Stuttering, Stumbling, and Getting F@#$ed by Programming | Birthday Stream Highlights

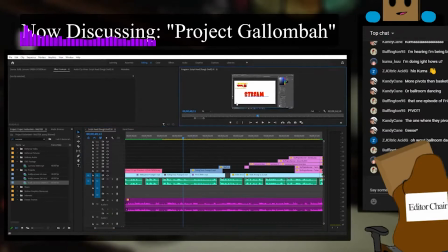249s
But because your attention as an audience member is drawn to what's presented on screen,
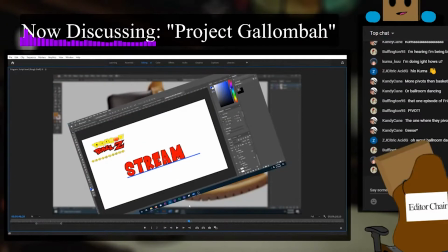257s
when it transitions to the next thing, you're still paying attention to this, but then your brain is primed to think, oh, there's something in the background. I should pay attention to what's also in the background. Fun fact, actually, about this,
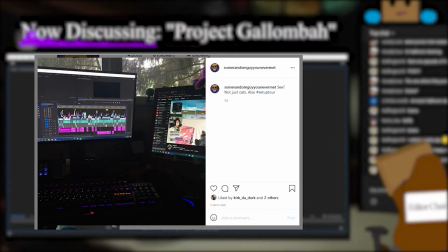266s
I can go in a little bit more detail. I had to move like 90% of the stuff off my desk because I tried to organize everything to make it look like it was a proper desk,
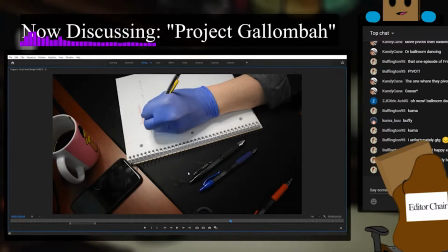274s
but I couldn't get the shots right because my computer screens were in the way, the stream deck was in the way, like all the other stuff on my desk was in the way, so I had to move everything out of the way to make it look much more kind of organic with it.
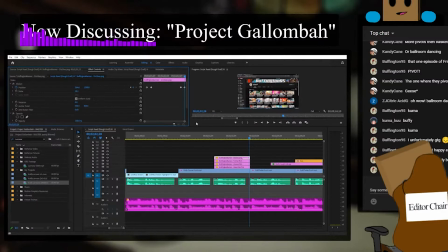285s
Rocks are just rocks, Jesus Christ. Computers are just rocks we taught to think, and so by giving it very specific parameters of I only want you to exist in this particular way, it makes things so much easier.
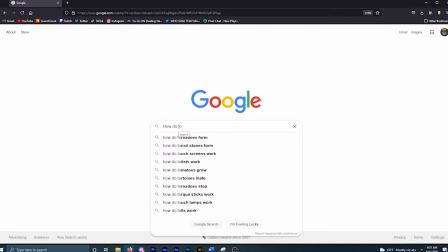298s
If you're wondering how I figured this out, Google. 90% of the ways that I figure things out is through Google.
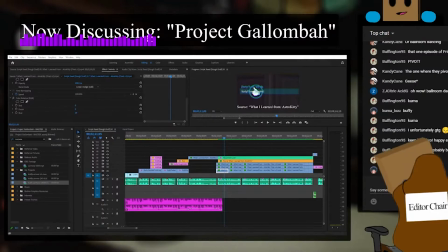305s
Either through, like, just literally me Googling, hey, how do I do this? Or basically reverse engineering a solution, which is the most backwards way of doing it, but it's the way that I mostly solve problems, and it's the way I love it. That didn't work, and I spent 2 hours being frustrated at Photoshop for no reason.
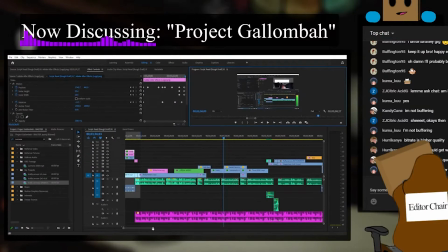323s
So I had to go through every single section of the video and blur out every single section of the video, which,
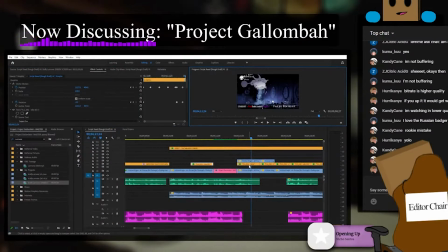330s
if you know anything about After Effects, shouldn't make any sense, because the text itself is above the actual video that you're watching. So what I did was I just made a bunch of opacity masks that outline the actual night health bar.
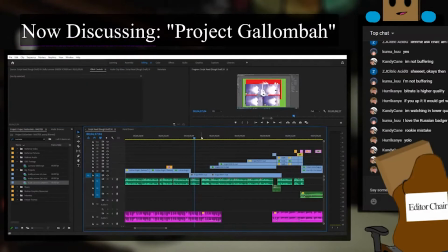343s
Fun behind the scenes detail, since we're talking about the night stuff. I deadass made a whole, like, particle effect for him, in the sense that when he charges up,
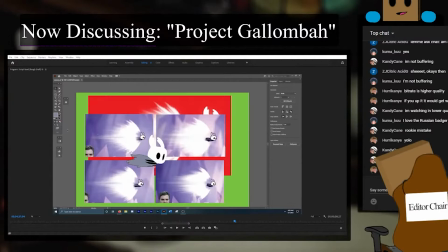353s
he has this whole particle effect going behind him, but I couldn't animate it properly because the cape itself is animated with a flutter effect that I have in After Effects, or that I use from After Effects, which gives it this cool kind of flutter effect that you see on screen, but I couldn't animate them with the actual, like,
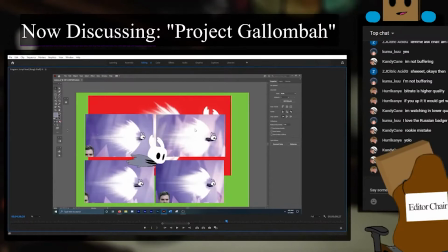369s
pulses of the energy itself, so I just ended up animating the cape instead.
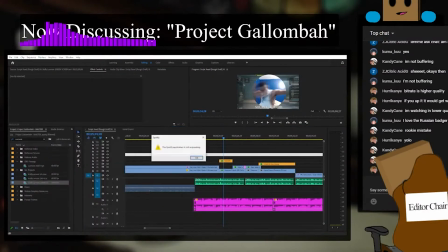373s
Fun fact for this particular stream, or for this particular video, I sent Zizzle a message saying,
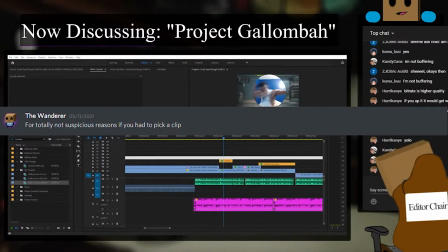381s
for totally non-suspicious reasons, if you had to pick a clip that encapsulated you, your channel, and the general vibes of your streams, what would it be? And he sent me this dab clip. This isn't something I went searching for. This is something that Zizzle actively gave me as a culmination of this is who Zizzle thinks he is, and this is who Zizzle is as a person, which I think is just beautiful.
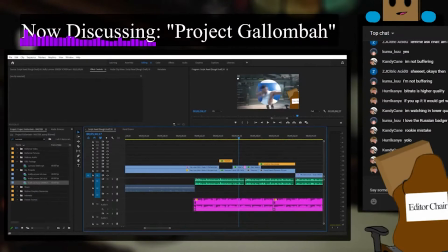399s
I ended up making this chair asset for the stream initially, and then I was like, okay, cool. What can I do with it? And then I was like, wait, what if I have this little thing where I'm talking about elements, then I have the chair appear, and then kind of appear and disappear to basically kind of encapsulate the point of the element.
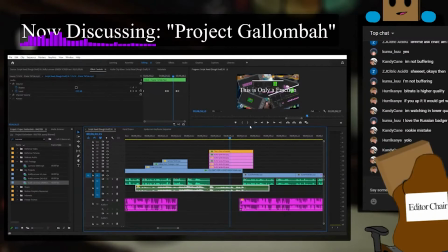417s
I think this sprite reanimation process took me, I kid you not, like a month. Because what you don't see in the background, or what you see is in, like, these certain videos, is that I literally took the sprites, which you can get online.
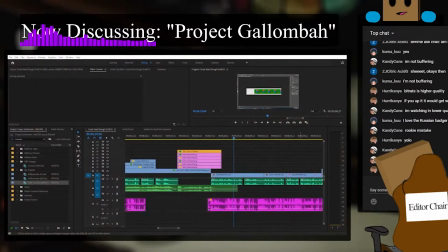431s
You can just take the sprites for Spider-Man in Marvel vs. Capcom 2, and I reanimated them. I kid you not. I just cut out each individual one, turned them into a green screen effect, keyed them out, and turned them back into an animation, which was so time-consuming and so tedious, and I'm sure there's a different way to do it,
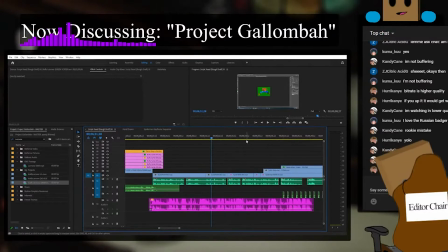448s
but by God, it looks really cool, and I liked it a lot. I wrote,
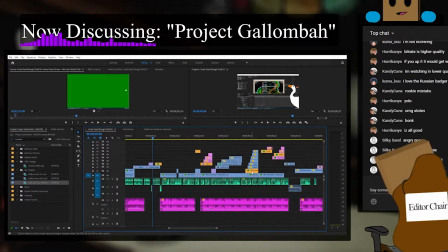454s
recorded, and edited the conclusion in one day. I was hyped up on so much caffeine that I woke up at like 2 in the morning, and I was like, I gotta get this done.
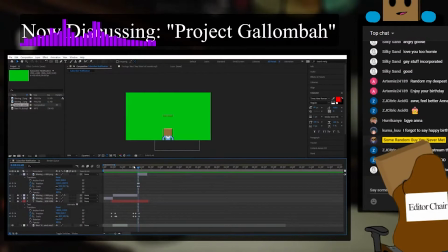463s
Yeah, I made it in a day. It was kind of weird. Again, like, it's one of those things where if I'm very motivated on something, or if I have an idea and I really want to make it, I hyper focus on it, and it's I wouldn't say easier for me
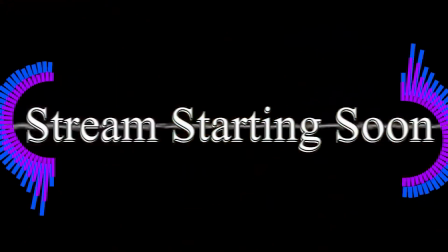478s
to make, but it's something that I like to make. Or I can kind of explain what's going on with the starting soon screen. Basically, it's just a 5-minute video that I put on a loop. It's a combination of videos that you have seen and videos you have not seen.
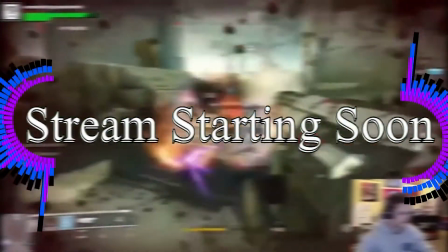491s
So if you're interested in any of the videos that you haven't seen, stick around and find out.